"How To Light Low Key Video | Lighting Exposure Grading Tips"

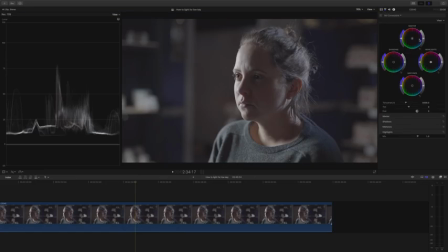(4:04)
The first thing I'm going to do is to drop the exposure slightly and this is great when I have to do this in log because
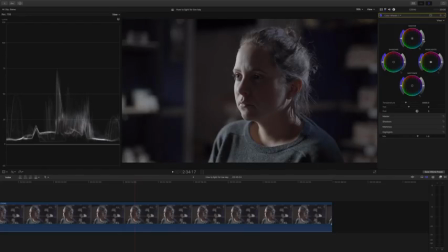(4:09)
it means I've overexposed for my scene slightly and it means that things are going to look slightly cleaner. I'm just using the color wheels function which obviously resolve has and Premiere Pro has so that's no problem. It's starting to look good but I really want things to be super contrasty and I'm still seeing lots of information in the shadows so let's add some curves.
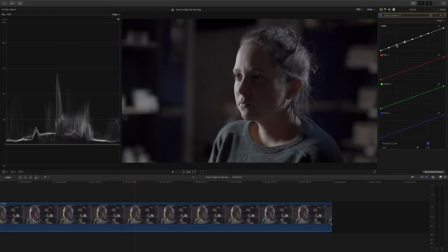(4:29)
I really like spending a bit of time with the curves, working them, just seeing what detail I can bring out and really perfecting that image.
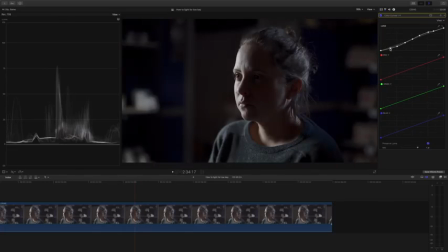(4:37)
Obviously in a shot like this I'm going to be bringing the shadows down quite a bit but take note I've been quite delicate with the highlights. I want them to be really prominent but I really don't want to lose detail and especially not clip any highlights.
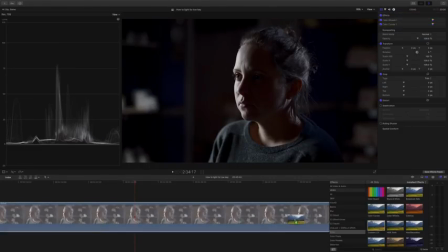(4:49)
Lastly I'm going to add a LUT because I've got one in mind and I know that Log loves LUTs.
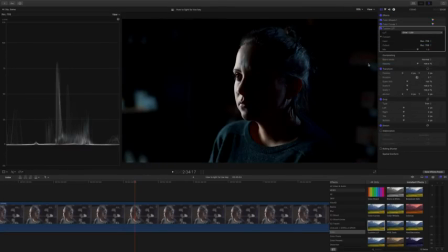(4:53)
For this scene I'm going to use the Triune Films Drive LUT because the palette of colors is beautiful. Personally I really don't like using LUTs all the way at 100%. I like to dial it back to 50%, 75%, wherever it looks best.
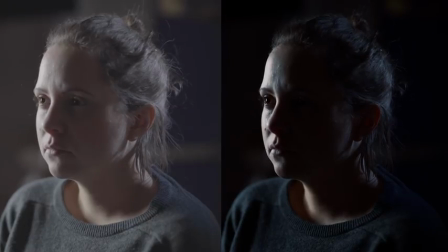(5:07)
And there we have our transformed Log image. Personally I love it. If you're wondering why it looks so sharp, well it's because I'm using the Sigma 50mm art. I've got a full opinion video coming for that lens so definitely hit subscribe to catch that when it comes.
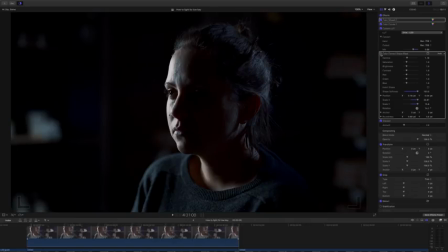(5:19)
If you want to add some fill light on the shadow area of her face you can just use something like Color Correct Shape Mask from Core Melt.
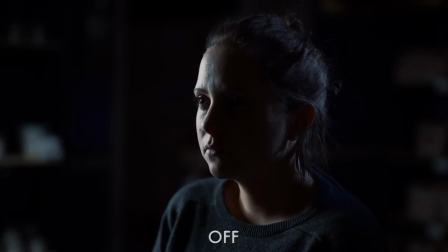(5:26)
It's really simple to use and obviously you can track the talent's face which makes things really easy if your talent is moving in your scene. And that's it for now. As usual I loved making this for you guys. It's always fun and hopefully you found it helpful, interesting and informative. Until next time let's help each other out and shoot better than you. See you next time.